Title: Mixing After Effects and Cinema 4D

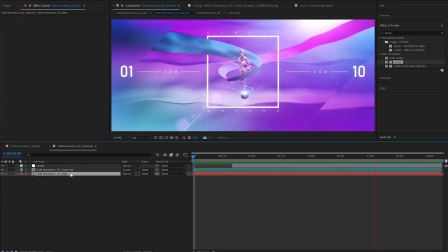And what I have here is just a full pre-comp piece of the piece that we just built,
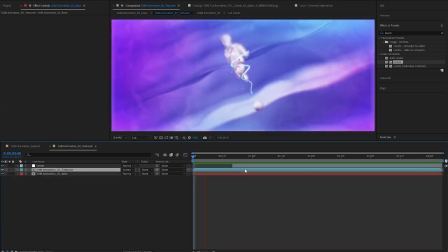and I took that and I started looking around at some other effects within the Red Giant universe,
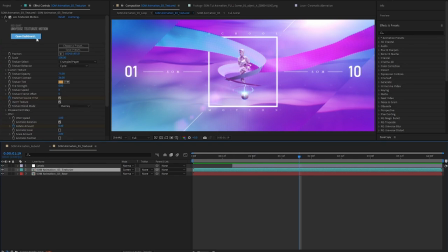and I found this great piece of texturized motion,
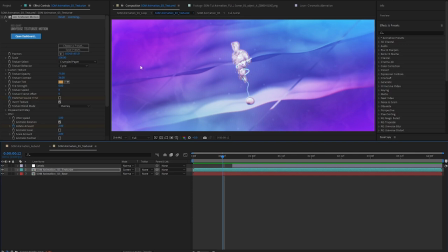and essentially what that's doing is just, it's kind of cycling through a pre-baked texture. I'm going to go down here and get rid of my fast box blur. And it's cycling through that. And then it's also posterizing the source, the actual source image, which would in this case be the animation we just got done.
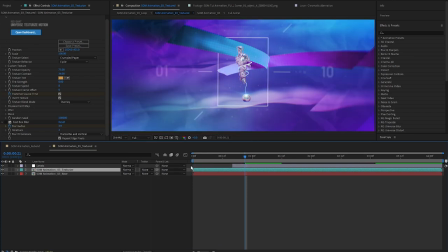Now, typically, without having this on screen, and of course the opacity is off a little bit, that's a little bit much,
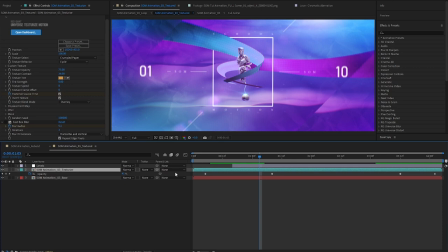but just something for you to consider that there's so many fun things that you can be adding in if you think about it more holistically as a final piece or even as a single piece of footage itself. You know, you don't just have to cap yourself at the point where it's like, okay, in this composition I have reached my limit, you know, I'm okay where it's at.
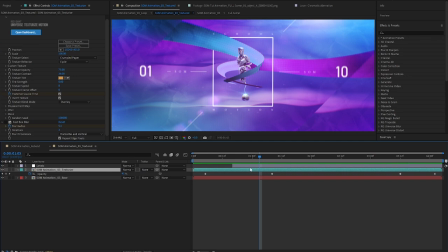Just to give you a little overview here of what's going on,
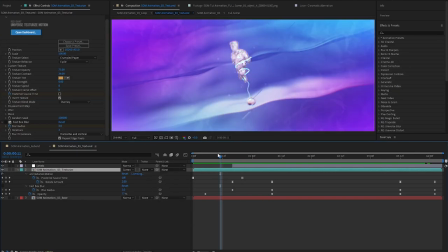really we've got this piece which I've essentially screened, and I really liked what was going on within this first section.
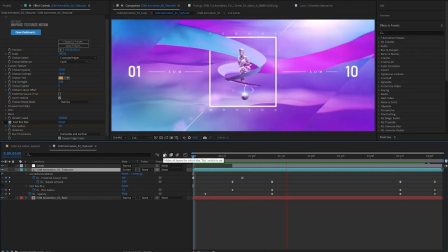Like right there, I loved how there's just kind of this polygonal thing going on, even though it's, if you were to go frame by frame, you can tell it's paper. My brain right off the bat was kind of like, oh, that's this nice, cool textury thing that's happening, and then we settle in. And I actually animated the opacity and set it to screen here because it was just too strong in the middle.
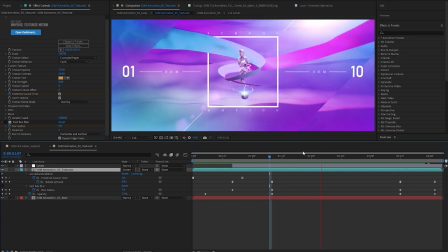I wanted this moment of a little bit more visual silence here as we slowed down before we have our straight kick out here,
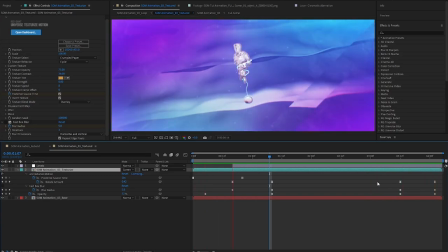which is not fully rendered yet, in which it comes storming back in, right?
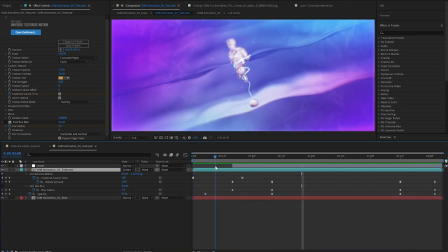So essentially we start off at like 90% opacity, drop back.
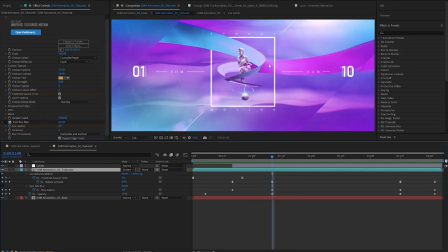And then again, I didn't want it to be apparent that it was paper because there's nothing in this that's saying collage, you know, there's nothing speaking to that. But it did kind of fool my brain. So I just tossed on a fast box blur just to soften it a little bit so that you couldn't tell quite as much.
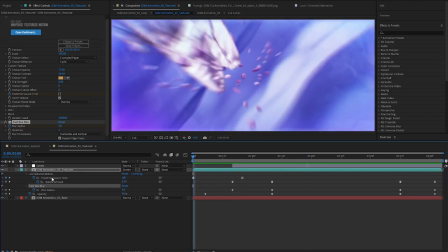And actually set so that the posterized source time is off and it's on here,
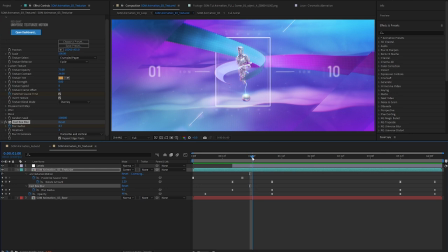because if you notice ever so slightly, if you look at this 1 or the 10, you can kind of see these little strobe effects of the leave behinds,
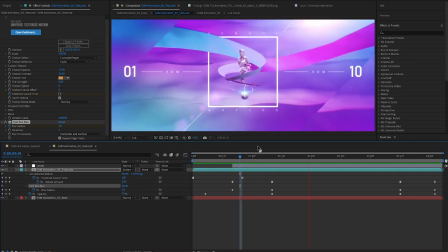right? And even that with your brain, it's so hard to pick up, but it just adds this nice, super subtle touch to that middle section that gives it a little bit more tactile feel to the animation,
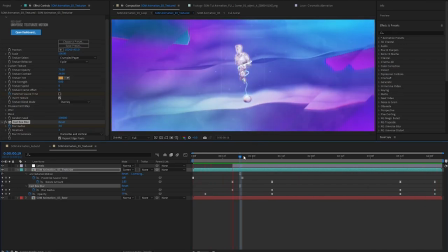the aesthetic overall. So it really just turns back on here.
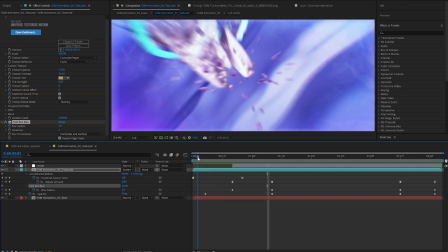And just so you know, the reason I pulled it off here was with this dramatic quick snap out pull here,
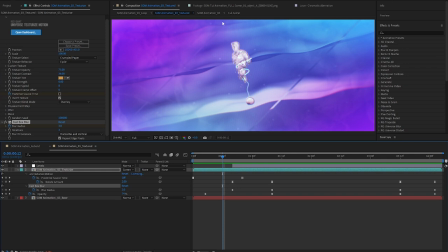that posterized time was leaving this big white mass here trailing behind.
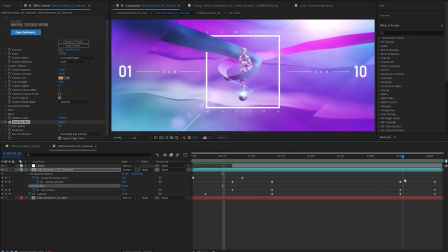So I had to kind of get rid of that there and just keep it here for the subtlety. So again, something to check out, just to keep in your mind that you can always play with these things. And honestly, I could have gone another, you know, full afternoon playing with this because there's so many different things that you can try out when you're approaching this from the perspective of a single piece of footage,
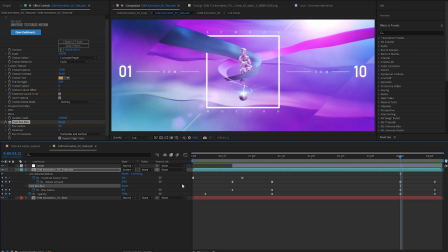even though you just got done comping together an entirely bespoke piece in itself.
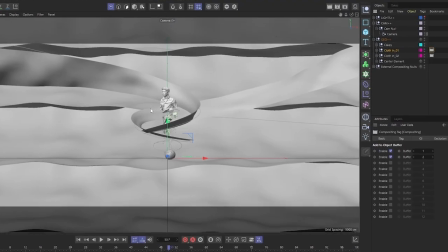I hope this video opened up your eyes to what's possible in using both Cinema 4D and After Effects, and how far you can push a simple clay render. If you like this video, we would appreciate a thumbs up. Also, make sure you subscribe and hit the bell button to get notified when we release our next tutorials. But in the meantime, feel free to reach out to me directly. I'm always happy to talk shop and answer any questions. Thank you so much for watching.